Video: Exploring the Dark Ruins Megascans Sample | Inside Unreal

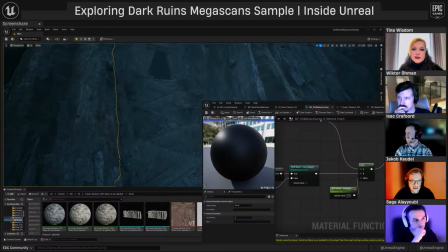41:32 So because we're using raw scan data where we don't really, we just get photographs, like really well processed photographs.
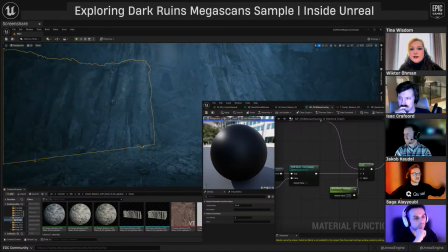41:39 But especially when you grab multiple biomes and you start smushing different scan assets together, it can look really weird, different details, and you kind of want to blend it some way.
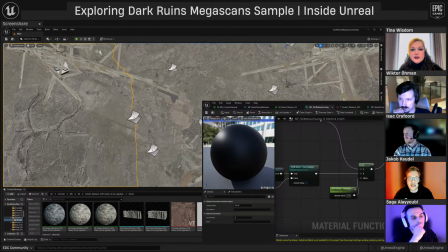41:51 So something very, very subtle that we do that you'll barely able to notice is this RGB blend overlay. So if I increase this to 1, you'll be able to see that all of our assets have this really weird,
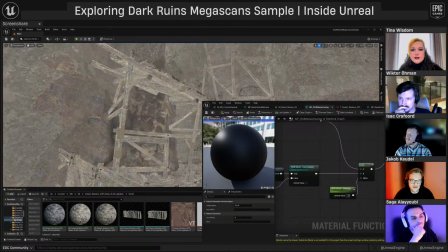42:03 well-aligned, just color noise on them that makes it kind of looks like, I don't know, it has measles or sick. But as soon as you turn it down just a little bit, and I'm not sure how well that comes across on stream,
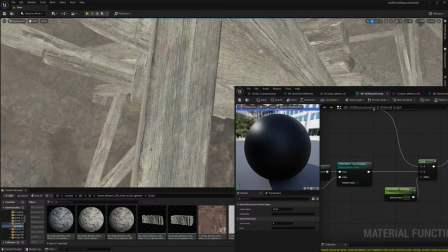42:17 you can just get slight hue variation, like a bit of green, a bit of pinkish teals in there.
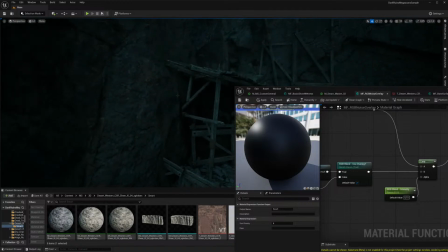42:25 And if that's on all of your asset, the image starts to homogenize.
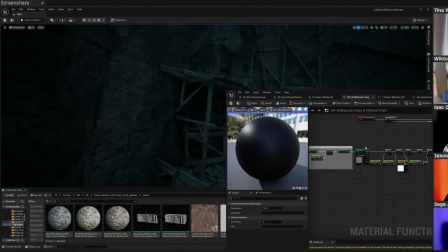42:28 What Jacob, this is yes. sorry, I just wanted to add, like, I remember we opened up the project one morning and I was like, "What?
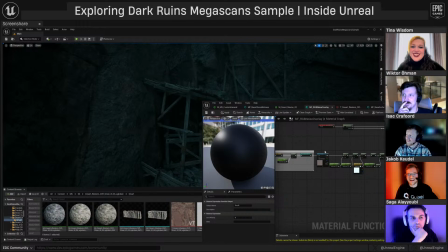42:35 This looks better than I remember." And I just couldn't put a finger on it. I was like, "Oh, you did that thing." And that makes sense. Yeah, it's really weird because it's very subtle. And even if you A/B it, you don't really see a big difference, but you do pick up on it in the sense that the image just looks more homogeneous.
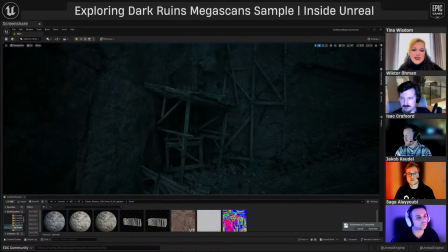42:54 But it's the same as certain lighting things. It's like sometimes if it starts being too attention grabbing, it's too much, right?
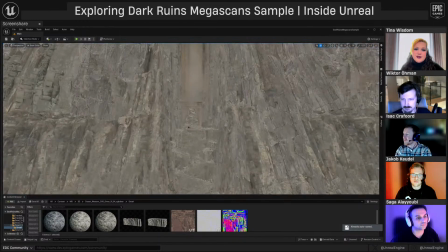43:01 Like you don't want people to notice it. It's just there, kind of. Yeah, like exactly.
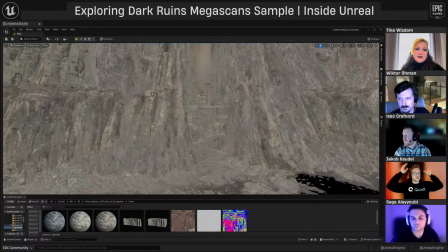43:06 And that's the thing with the materials for this one in general, because this scene, based on the reference, is so lighting focused.
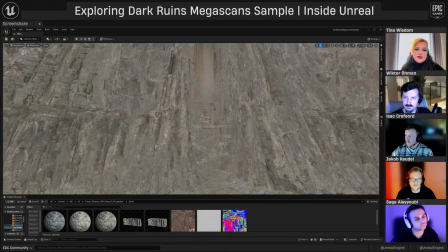43:12 If you look at the actual albedo values, it's very monochromatic.
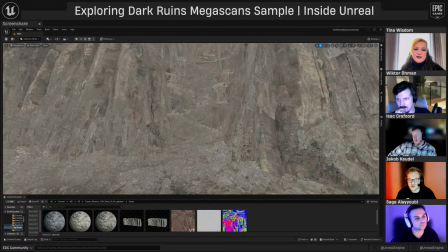43:17 Like we have a slight tint towards gray brown with a little bit of reds in it, sometimes even a bit of green.
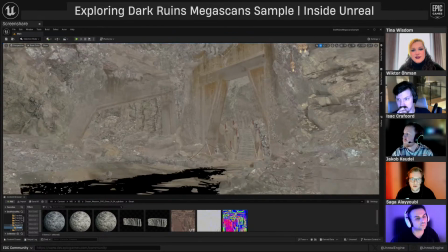43:25 But overall, there's not much color pop in there, because in all of the reference,
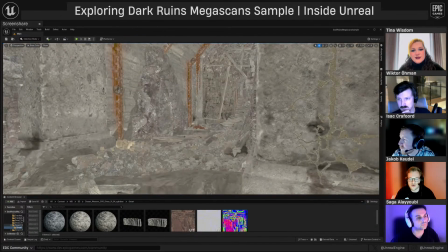43:31 the majority of the color tone of the image was driven by the actual lighting.
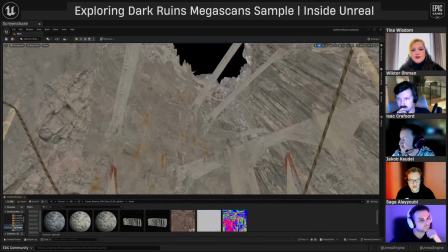43:36 So if I go back to our wonderful chasm here, and I go into lit mode, like we can see,
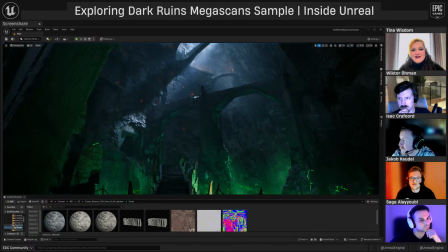43:42 and Isaac's going to talk about that too, that all of the vibe, this like nice blue and green contrast,
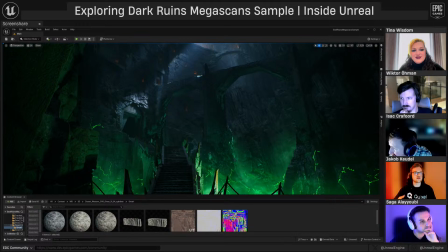43:48 just comes from the lighting, and the materials kind of play a background role. And so that's something that you typically end up having to do when working with scan assets or even your own created stuff.
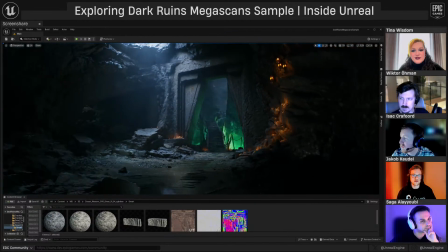44:02 If you go into your level and you start set dressing, sooner or later you'll start fiddling with the albedo to make something brighter or make something darker.
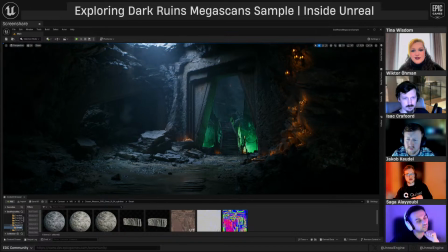44:10 But we still want to keep it within like albedo safe ranges. So something that isn't a part of this project anymore, for example, is a custom debug mode.
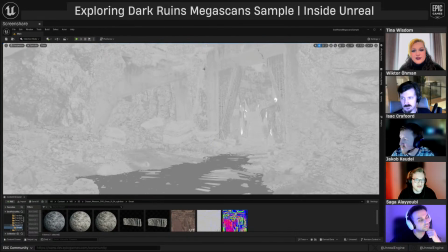44:20 Usually when I work, I live in my roughness buffer, my specular buffer, my base color buffer.
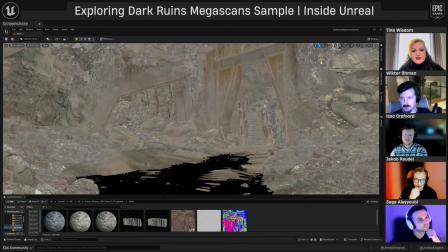44:27 And at the time, I added a few more,
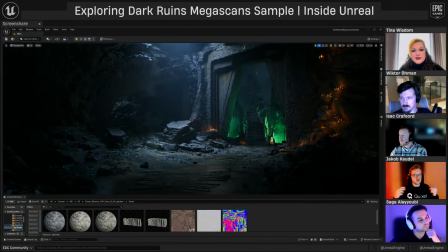44:30 which just sort of overlaid safe range colors and let me really precisely work and balance the albedos together. And that just takes a little bit of time. And also why I do want to have some additional control in my materials.
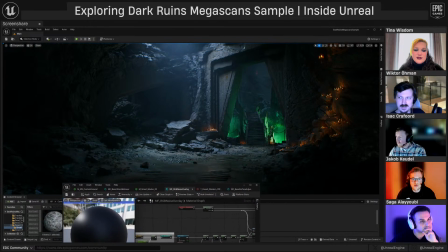44:45 When that's brought into any project, that's when the name calling starts. Victor, yes.
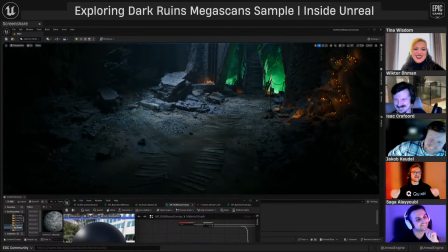44:49 What did you do? Yes, it's very classic, and this beautifully puts me to another point is this area, for example, right?
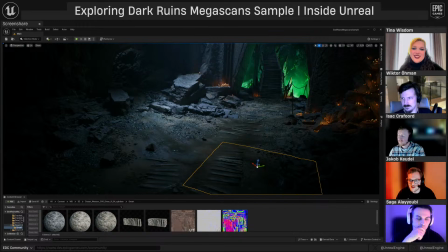45:01 Like we're reusing kind of the same ground plane and the same small scatter stuff, and we're just jamming it into each other to create the small section here.
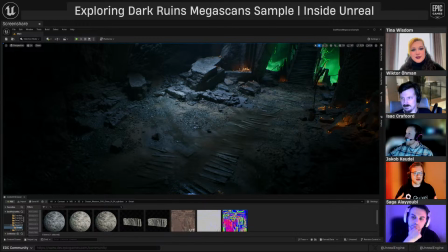45:09 And we wanted there to be a variation from our boring gray to something a little bit more red to bring some hue variation in there. But if you do that on one material instance, all of a sudden it breaks in a different section.
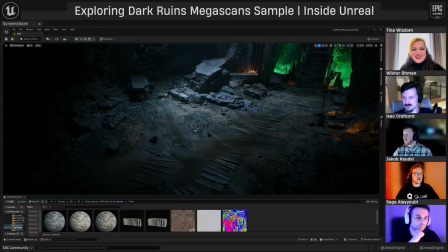45:23 And we had a few variations across the level, and it's very typical that while you're working, you just subconsciously open up like a material instance and you tweak something. It's like, oh, it looks good, and then you save, and all of a sudden you check it out.